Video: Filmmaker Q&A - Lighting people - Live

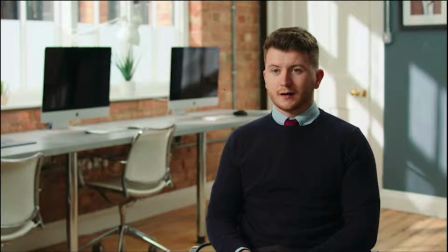Makes it feel sunlit, makes it feel interesting, and it gives you a little bit more in the background than just that plain wall. It's playing on the desks as well somewhat, so lighting up down here, catching on the desk just there, and that's all cool. For his face, we are lighting with a Kinoflow, and we've got a Kinoflow 4-bank just up here,
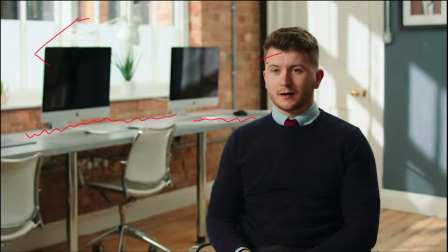boosting in to the side of his face, so this is all just being lit with that. It's slightly frontal. He's going off on this side to negative a little bit, but not a crazy ratio. We're not trying to make anything that's too dramatic just here, because in this scenario, they don't need it to look really dramatic.
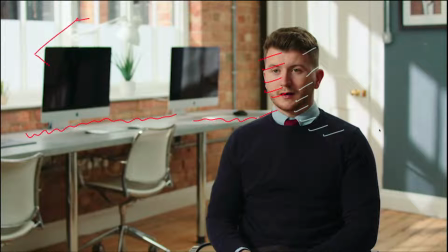They need it to seem clean and cool. They're an architecture firm, so it just needs to have that vibe, and that's really what we've achieved just here. There's another aspect to this, and in fact, actually, I'm going to skip forwards to the next frame.
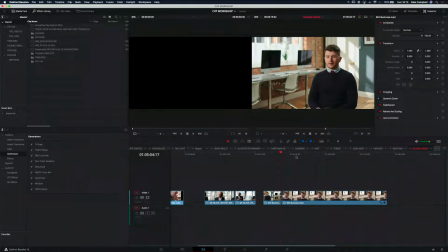Just roll on, and we should be able to, yeah, just here, have a look at what's going on in his eyes.
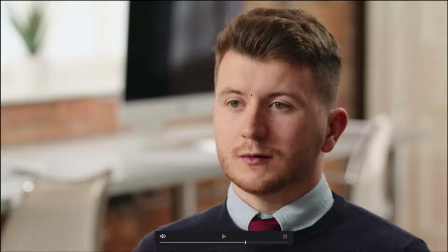So we do have the catch light, and that is working quite nicely. That's in just there. Nothing crazy. You can tell it's not a perfect catch light. Personally, I do prefer it when we have the opportunity to have a perfectly round catch light,
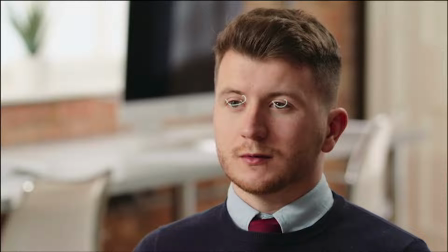or if we're using our octadomes or something like that, you have a slightly more interesting light in the eyes. But for a corporate, the Kinoflow works just fine. Downside of the Kinoflows is if you use them vertically, you do kind of get these almost goat eye effects going on, which isn't so nice.
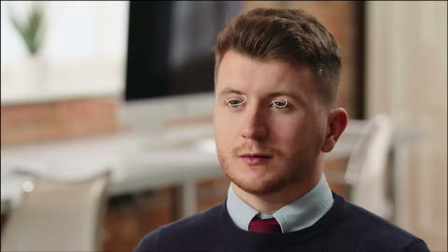But you can see we've got a nice fall off across his face. This side is down, so he has a bit of shape, but it's not crazy down. We probably did put a flag up thinking about it, because we do have fairly light walls on this side just here, just
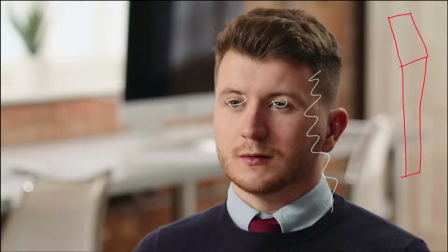to take down a little bit of what's going on that side of his face. But that's all cool and it's working and it's actually quite nice. I'm just going to have a look at the chat just here. Yeah, okay, quite a few people in there now, mostly just saying hi, hello everybody.
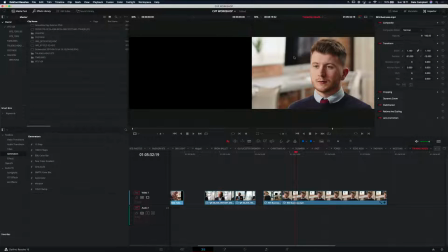So that's what's going on. There's something else which you do have to think about quite a lot.
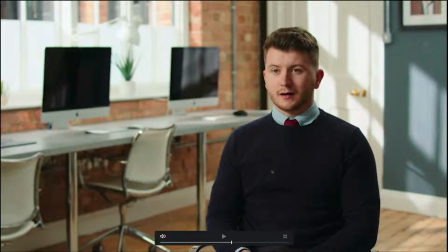Now we're in our office, so we have the ability to take a bit of time, move things around. We're not worried about what happens with that.
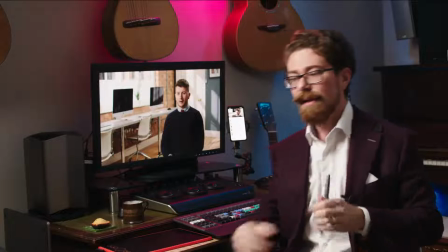I'm going to switch back to talking to camera for this. So with this, the background is super clean.
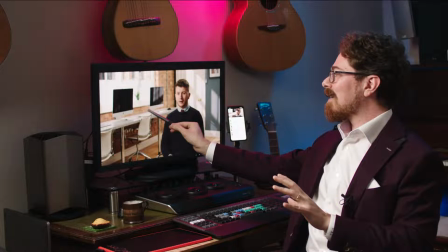We've just got a couple of iMacs there and no cabling really to see.
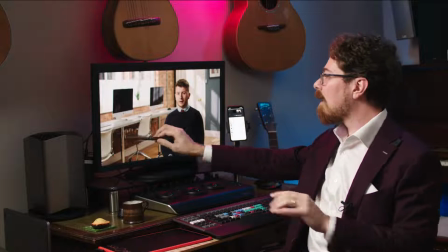There's just a tiny bit of cable in there perhaps, and you can see a little bit behind there, but it's pretty much a clean background, and that is incredibly important.
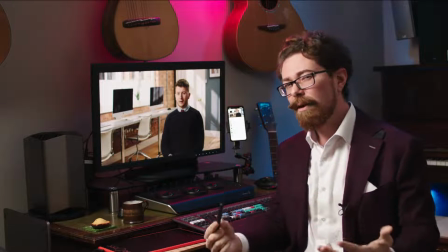If you are going into a space and you don't have much time, but you've got a little bit of time to move things around, look at what is happening in the background.
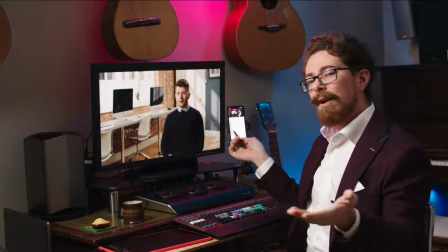Now here, we have the luxury of it being in our space, and we can move things around.
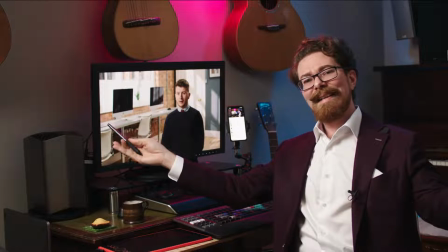We took loads of hard drives off the side, you know, we're filmmakers. You guys know this, there are going to be hard drives everywhere.
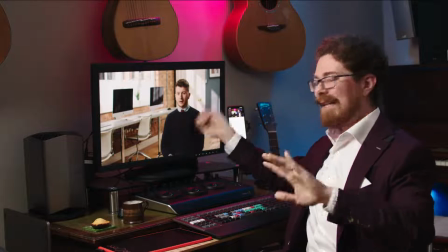So these sides are covered in hard drives and all that kind of stuff. Get rid of all of that, take away control surfaces and all the rest of
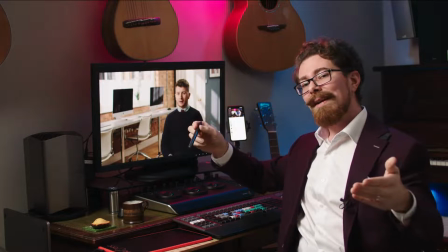that. Make it look clean, make it look crisp, and don't worry if you have to fake it. So as long as you don't expect to see something on the screens there, take out everything.
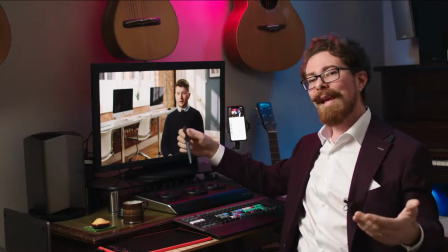Take out every single cable that you can find.
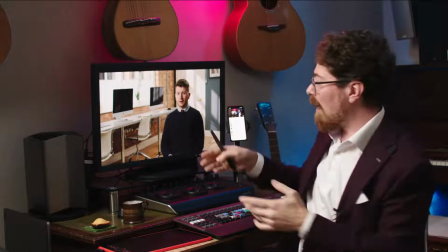You don't want to have a situation where, for example, you've got like an iPhone on a table and the cable's coming off and it's plugged in somewhere.
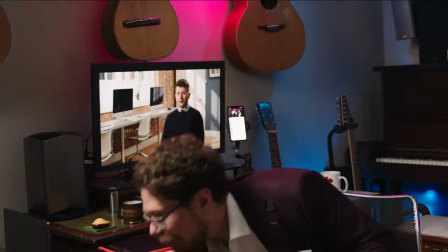You know, I've got an iPhone cable down here.
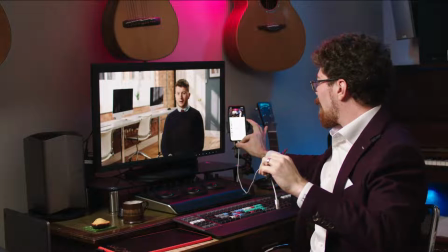Immediately, if I walked into a space and someone had a phone on their desk and the cable was kind of, it's super distracting.
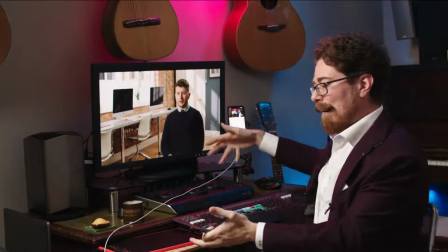And this is ridiculous. This doesn't happen like this, except it always seems to.
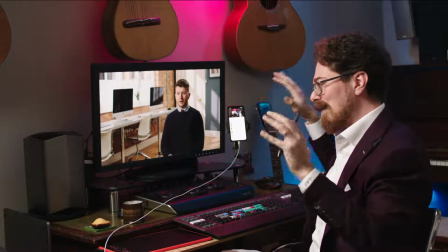Whenever you go into an office, people have stuff everywhere, cables especially,
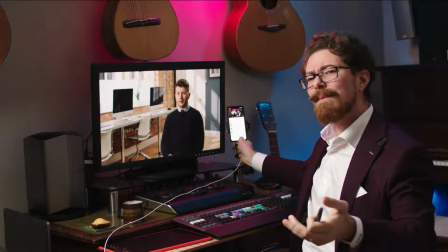and then picture frames, and sometimes people are sensitive about it. You know, you've got to be subtle.
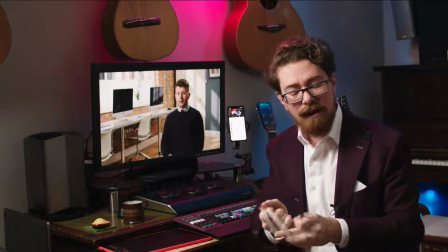You've got to say, oh yeah, no, it would be great if we could just, you know, if you're cool with it, just tidy away some of this crap that's everywhere.
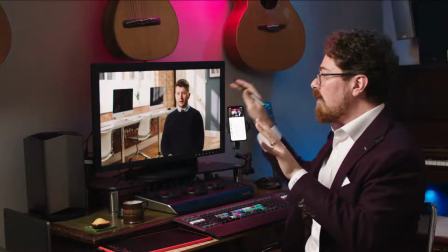But it is going to make a huge difference to how your final frame looks.
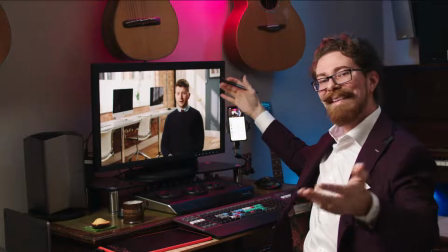We're going to the extremes here. We've got an HMI outside, you know, that's madness for an interview, but it's cool.
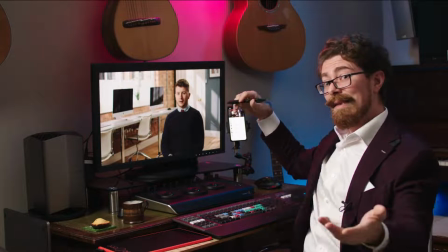And it means that, big thing, the shadows don't move around. So more often than not, when I'm doing a talking head, if there's a window in the shot, I want to know how long we're doing this. I just want to know, when I go into that space, are we going to get screwed by the sun? Is it going to go in? Is it going to come out all of a sudden and burn the entire frame out? Is it going to change dramatically? Is the sunlight like this? But then we're going to be filming for 40 minutes because this person isn't going to be able to get what they need in 10 minutes. It's about the space of time before you notice the sun jumping around. And then as soon as you get to the edit, you're cutting between takes. The sun is jumping back and forth and in and out of clouds and all of that craziness. So more often than not, when we're on corporates, I actually prefer to say, well, let's not have the windows in shot, because we don't know who's coming through that door. We don't know how prepped they are. We don't know if they're going to be able to get this in 1 take or 2 takes or 50 takes. So all of that does definitely factor in. I've got some more talking heads lined up in here. Just going to have a quick gander through the chat. Talking about auto cue. Yeah, okay. Can dig that. So we've got a few different talking heads. I'm going to cut back to the screen view of this and talk through each one as we go.
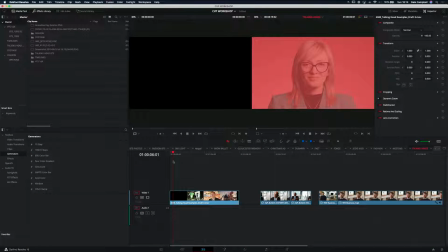So got this up now. Excuse me while I have a sip of delicious coffee. That's the ASMR cut of this live. Okay, this was actually auto-cued.
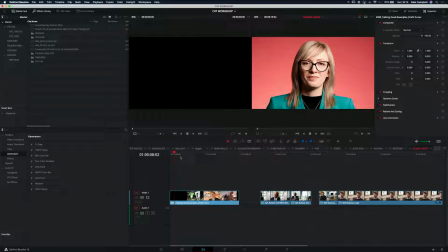Interestingly enough, I know that someone just mentioned that. Who mentioned that? So it was Alon. Alon mentioned the auto-cue. So with an auto-cue, you have issues. You need the person to either be looking directly at camera if it's a direct-to-camera auto-cue, like this is,
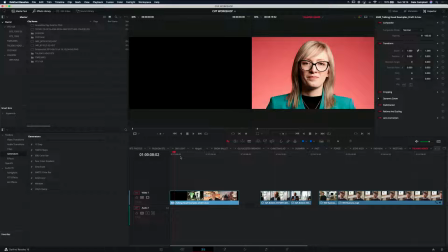or if they're looking off camera, it's a little bit of a different proposition, and it's more just an eye line at that point,
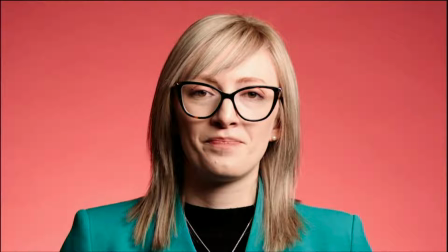which is still valid. Let's full screen this. Immediately, when we're doing this talking head, this is one from our showreel. It is cool because we've got a bit of time to set up.
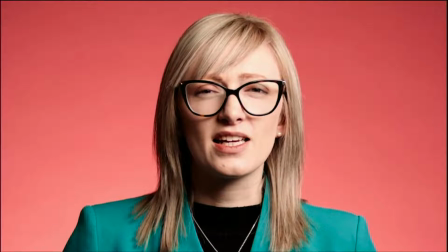We've got a paper backdrop, and with that paper backdrop, we're able to actually have something really nice and striking.
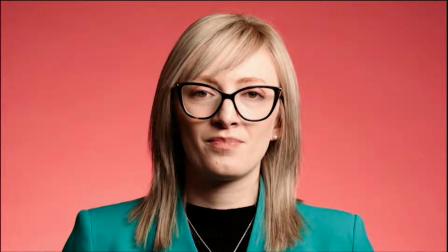It's simple. Pink background. Lady is in kind of a tealy, greeny top, and that's really popping. Looks great. We have a little light in the back just boosting onto the paper to fill all of that out.
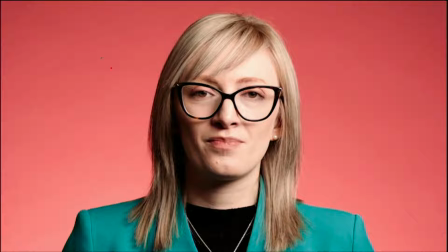So I'm just going to draw in roughly what's going on there, but that's just kind of, let's change colour. That's just blooming out from here, kind of giving a little bit of like haloing just around the subject. It's not crazy extreme, but if you look sort of down here, you can definitely see it's brighter than up here.
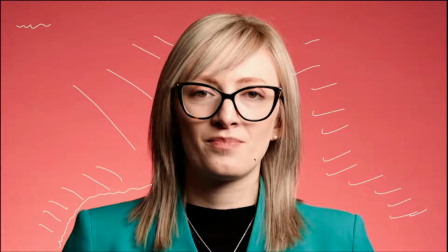That's intentional. We do that with another light behind the subject. And as that's going through, what we're actually going to find is, yes, you can see Kinoflow. So we're lighting this with a Kinoflow tube. It's horizontal. It's off this side just here.
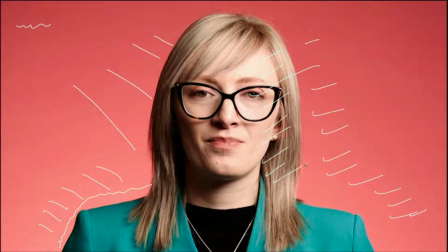You can tell because this side of Our Lady's face is more lit. This side is a lot more down, but that's fine. I like that. We've got good shaping on a jawline. She's got a great jawline anyway, so that's working really nicely.
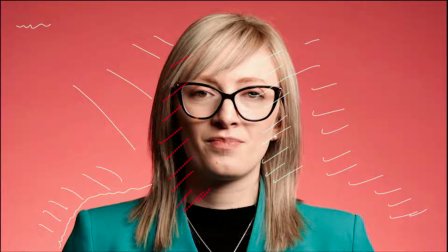Hair is something you actually need to be aware of when you're doing this, because if, for example, we were lighting from this side, we might find that because her hair's a little bit further forwards, we get a hard shadow line coming down because the hair is so close to her face that it kind of occludes the light completely, and you get a really harsh shadow coming across,
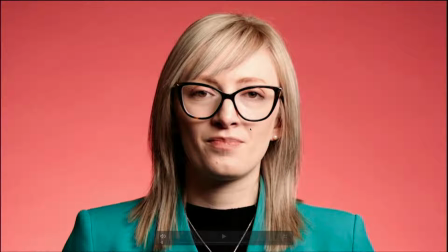which can move as the subject moves, which isn't necessarily what you want. So calling out that Kinoflow just there, it's not the ideal catch light for me, but it's relatively self-contained, and because of the height of the light, we're not actually getting it in her glasses at all,
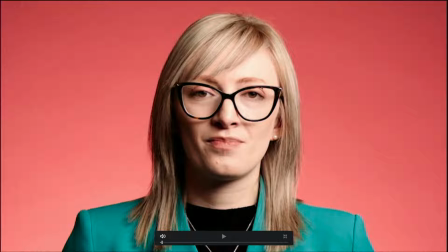and she's got fairly large glasses. So if you're finding that you do end up with a subject who has large glasses and that light is catching them,
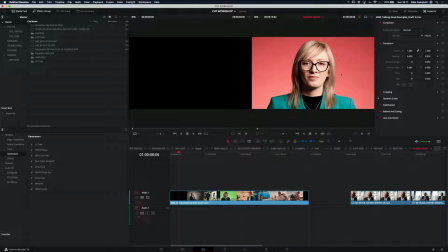you can raise the light up a little bit, or actually you can bring the light closer to the subject. The closer the light gets, I'll cut back to this, the closer the light gets to your subject, the less likely it is that it's going to get into your glasses as a reflection. So if it's really far away, the chances in the glasses is actually pretty high, especially if they move their head around at all.